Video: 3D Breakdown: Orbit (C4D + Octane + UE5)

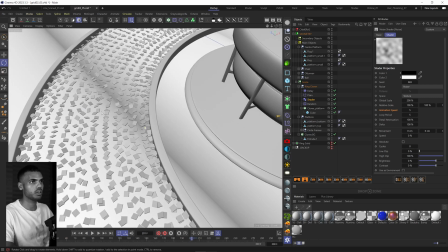uh yeah if I go over here these little random animations happening is this shader effector and it's perfectly looped so it just seems really natural
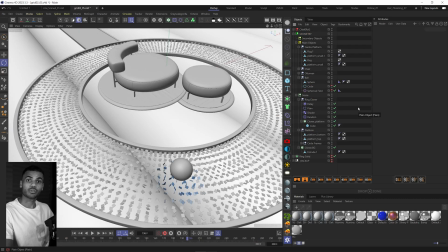and organic so the next two effectors are what's linked to the orbiting sphere so this plane effector is controlled by the spherical field as you can see here
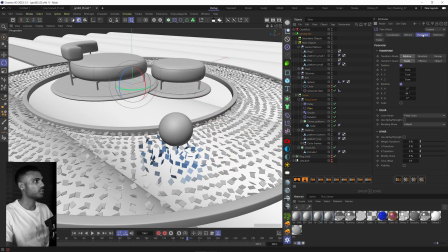and what this plane effector does is very simple it just raises up the cubes by five centimeters and then rotates them so it kind of gives this effect that it's attracting
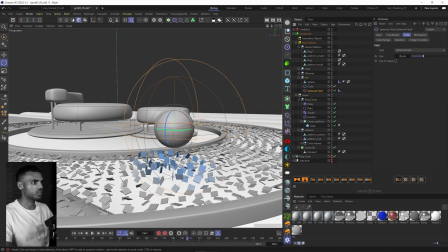towards the ball and it's just like animating based on the fall off of the field so really simple kind of effect that
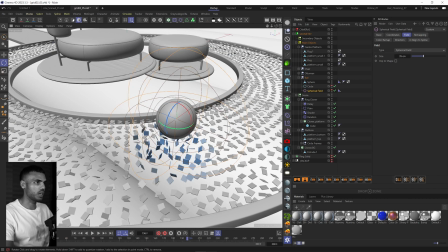just uses one effector and then if i hit play you'll
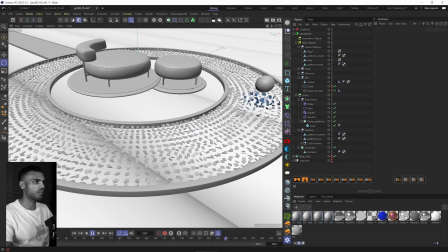notice that the cloners kind of still have a bit of undulation and spring to them so that's what their delay effector is doing it's just springing these cloners once they finish the
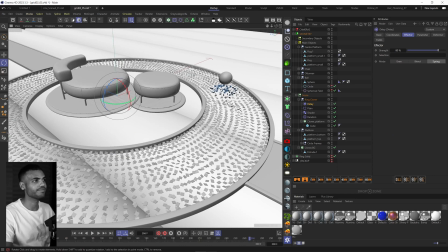overlap of the spherical field as for the sphere or this
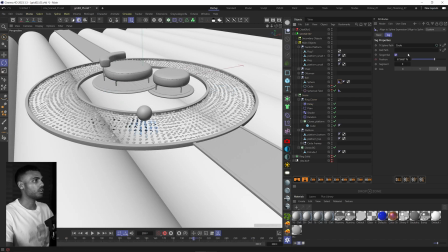orbiting ball it's animated using an align to spline so So at frame 0, it's at 0% and at frame 300, which is 10 seconds, it's at a 100%. So I just keyframed those two spots. So that's really simple as well. So that's pretty much it for the C4D section.
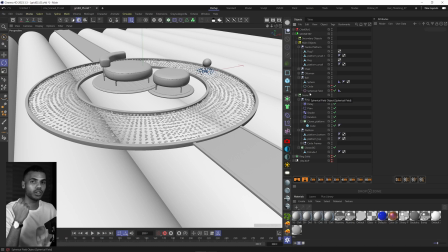Now I'm going to go into Unreal Engine 5 and go over the materials and the lighting.
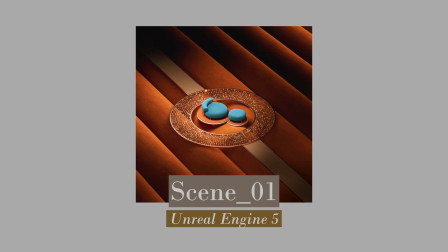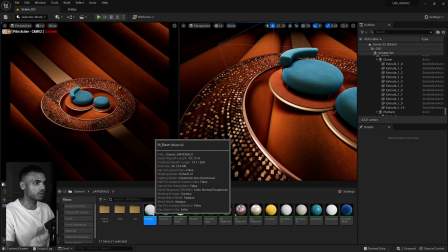So as for the materials, I have this base material that I've set up here.
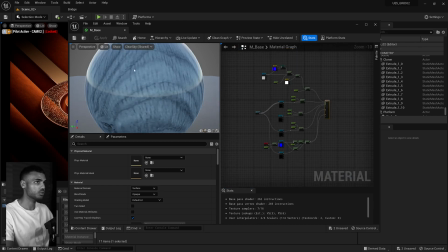I can make a tutorial on this as well if anyone's interested. And then I instance out that material.
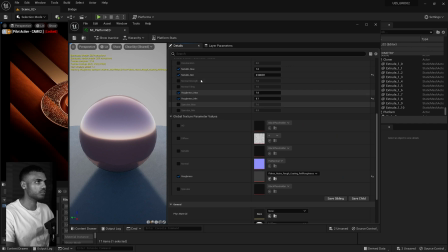that gives me control over all these parameter values so really all I've done is I've inputted a custom
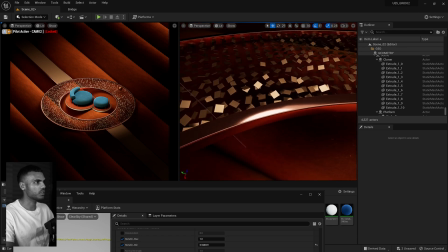roughness map that kind of gives it this brushed aluminium look here
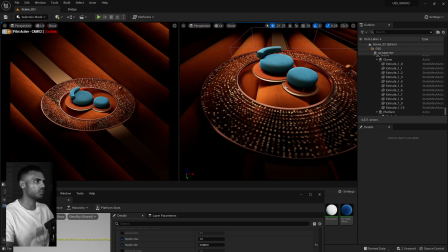and then I've made a few different variations like for the platform the ring and the other
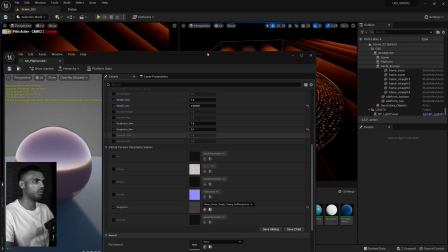platform and I've just played with you know the metallic amount and the roughness amount.
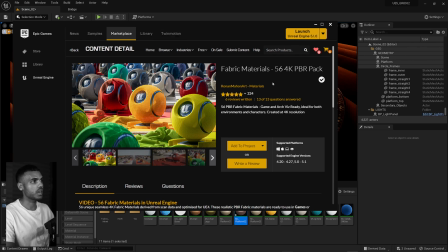As for the fabric material all I've done is gone into the marketplace and use the fabric materials PBR pack.
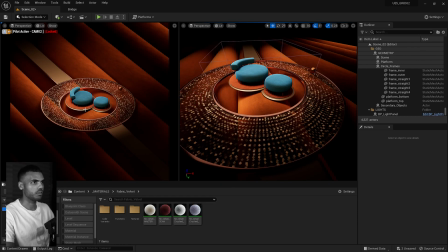I added it to my project as you can see here and then if I go into one of them I've just sort of played around with the different values to get the look I want and you can see it's really good at like giving that nice fabric soft fall off and have that
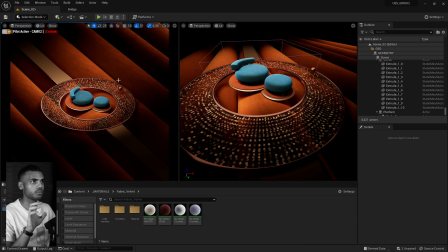sort of fuzzy fall off towards the edges of the objects as well so really simple material setup only like five different materials in this scene and they're all quite easy to make so for the lighting setup
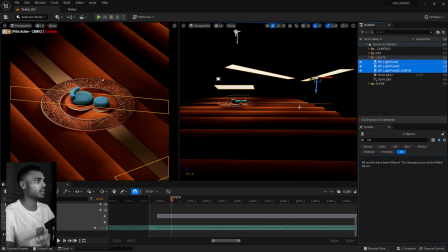i'll start with these light panels you can see i just have three light panels that uh that help just highlight the background a bit more and give that nice highlight towards the edges of the extrusions uh you can definitely achieve
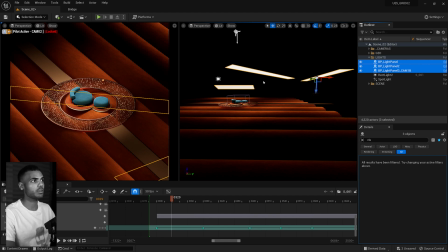these sort of soft fill looks with rectangular lights but out of the box i just find the light panels work a bit better especially for these sorts of scenarios so that's why I chose to use them. The next light is this rectangular light that I've animated in the scene.
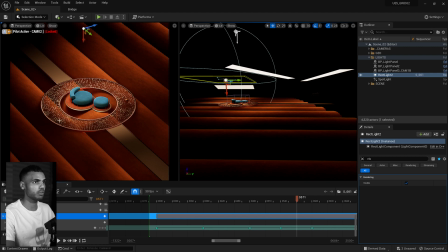The reason I animated it was just because it kind of highlighted the materials quite well and you know gave some dynamic reflections during the
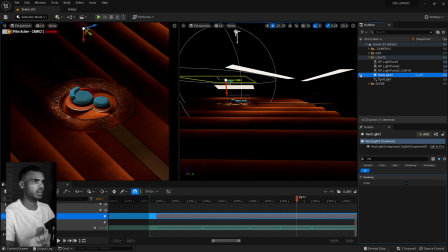animation and then just lit up the whole scene in general for the pathway and the rings itself.
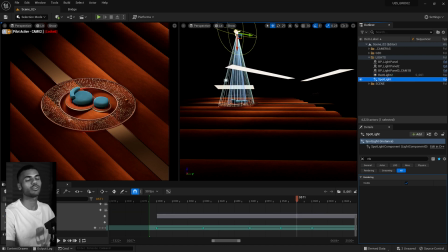And then the next light is a spotlight which sort of just sort of just focuses on the seating and gives those nice you know shadow projections on the extrusion that it's sitting on. So that's the whole setup for this scene just a bunch of maybe five lights and a couple materials
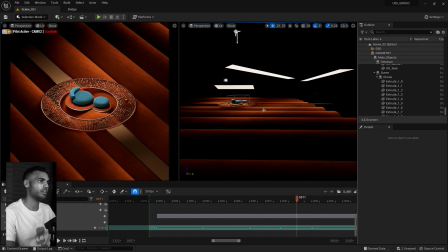very simple sort of went with the less is more method for this one and trying to do that more in a lot of my other scenes. Let's jump into scene two now.